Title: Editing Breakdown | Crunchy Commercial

Hello, thank you for tuning into today's tutorial. As you may remember I made a commercial a few days ago, a crunchy commercial which you can find here. If you haven't watched it I suggest you watch it before you watch this video and then you come back to this video. But if you do remember that commercial I am here today to show you how I edited that commercial. This is gonna be a quite a detailed breakdown. I'm going to go into every clip of the commercial and I'm going to show you what kind of effects I apply and what kind of animations I applied and all that good stuff. So if you are interested in that let's fire up Adobe Premiere and follow along.
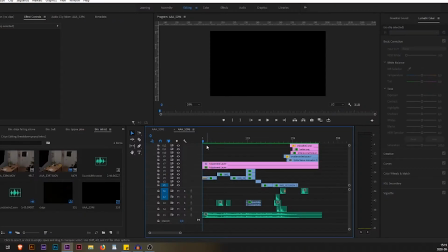(0:38)
So here is my timeline and for those who don't remember or haven't watched my latest commercial I'm just gonna play it right now so you can see what we're working with.
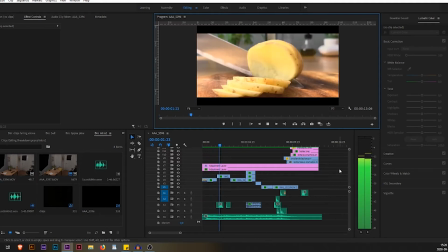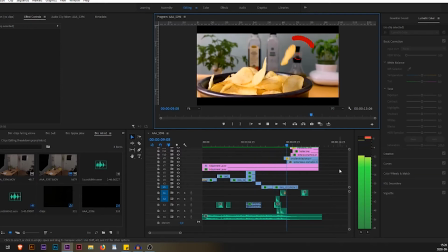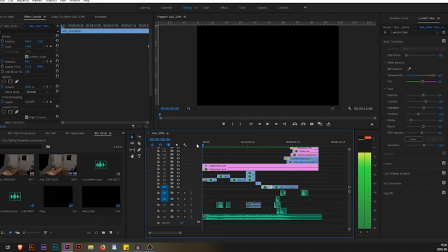(1:01)
And that was it. I think it turned out pretty nice so let's start with clip number one which is
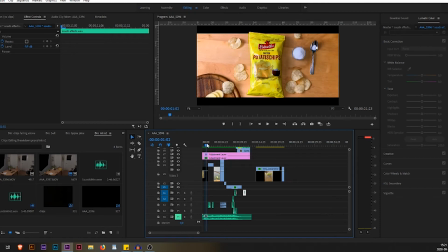(1:07)
the zoom in on the potato bag of chips to begin with i actually
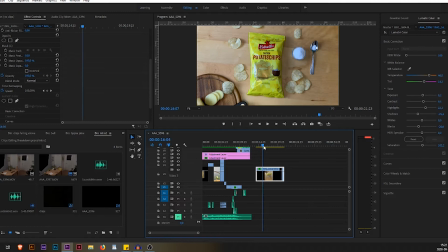(1:12)
filmed this sequence and i moved my phone forward but then i decided i wanted a still image so basically it's just a still image from a movie clip so that is the raw file i was working with so this clip is not too complicated we have a simple
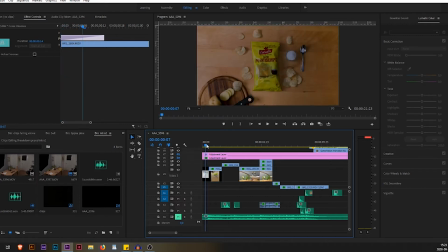(1:29)
fade in transition so we go from dark to bright and then we have a simple zoom in
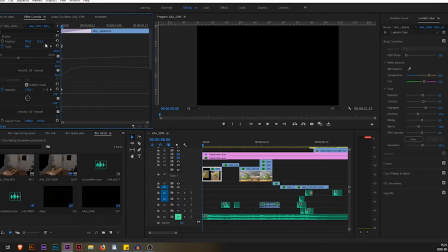(1:37)
so we go from 69 scale all the way to almost 100 if we go into the motion effects for the clip we can see that I
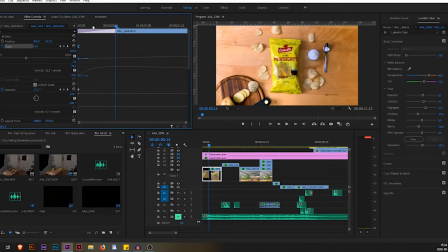(1:49)
have a scale animation and this scale animation I have animated it with these
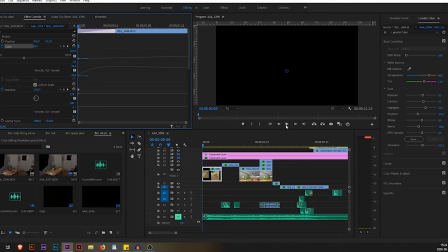(1:54)
bars here it actually zooms out just a few frames see zoom out and
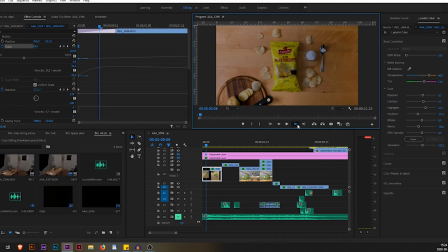(2:00)
then it gradually zooms in and then you can see this slope this slope kind of gradually goes down
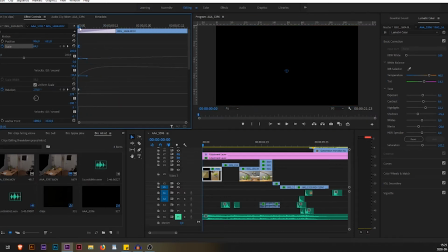(2:09)
so it begins slow and then it kind of pulls you in that
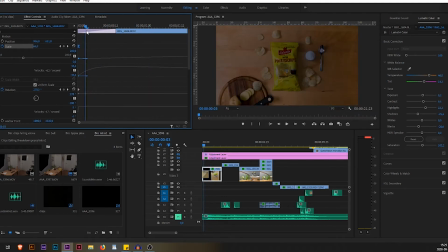(2:14)
was at least the effect I was going for so it even starts with a zoom out and then it starts slow and
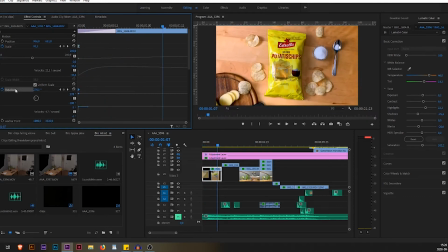(2:20)
then faster faster frost i also added a rotation and
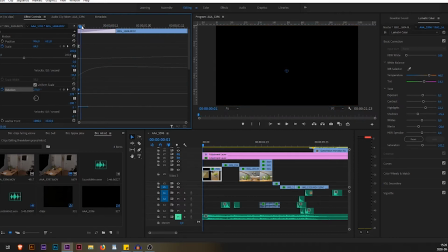(2:26)
the rotation have the same velocity 4.7 just a little
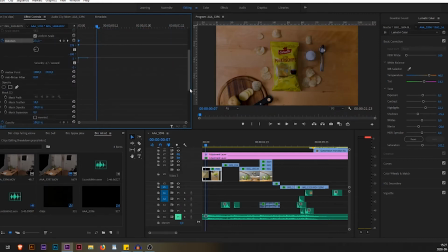(2:30)
bit of rotation and then if we keep going to the effects of course i have a color
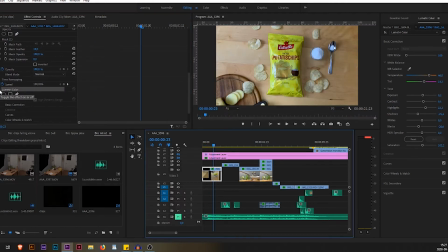(2:35)
grade as you can see the image is kind of cold so i increased the temperature a lot for this color grade to get this warm feeling because that was what i was going for basically those are all the effects i have on this
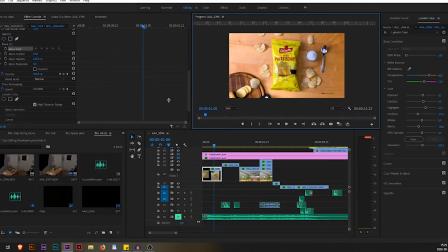(2:49)
clip and there is one more part to this clip and
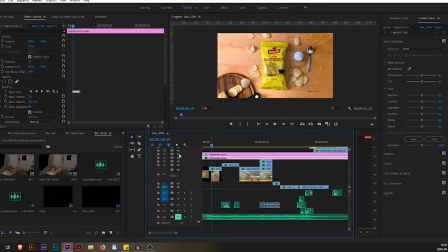(2:54)
that is the adjustment layer I kind of felt like this image lacked a little bit of depth it looked kind of flat to me so in a way to save the situation I should have probably taken a better shot but to save the
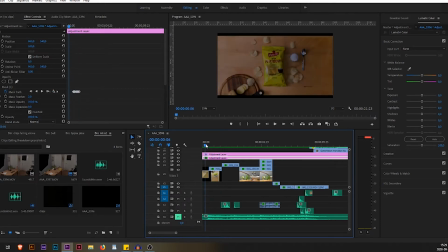(3:09)
situation I added cinematics bars just a crop
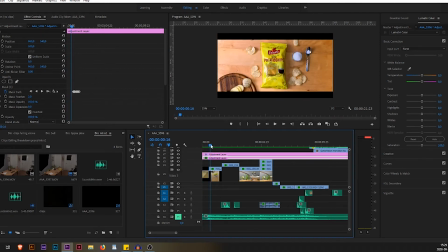(3:14)
ratio 10% above and 10% under and here you can see that the bag of chips kind of goes over these bars and what I did is I just put a simple mask on the cinematic bars so the cinematic bars are just
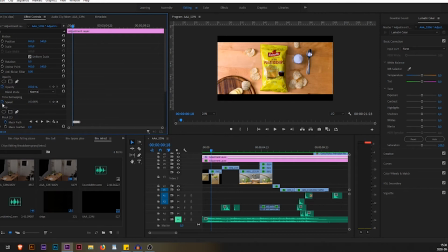(3:31)
adjustments layers so this is the bar under so as you can see it is just a simple crop of 10% from the bottom and if
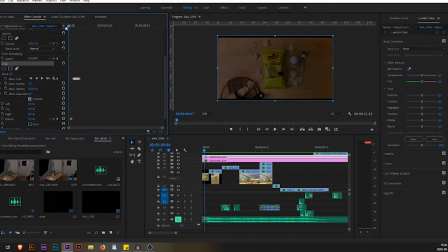(3:44)
we start here you can see that it starts at zero or almost zero so you can see that the cinematic bar starts at zero and then if we go forward keyframes you can see that it's increasing here 2% 3%
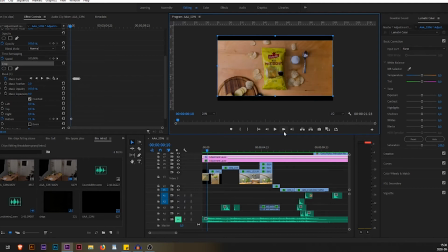(4:00)
4 5 6 and finally here we have 10% which will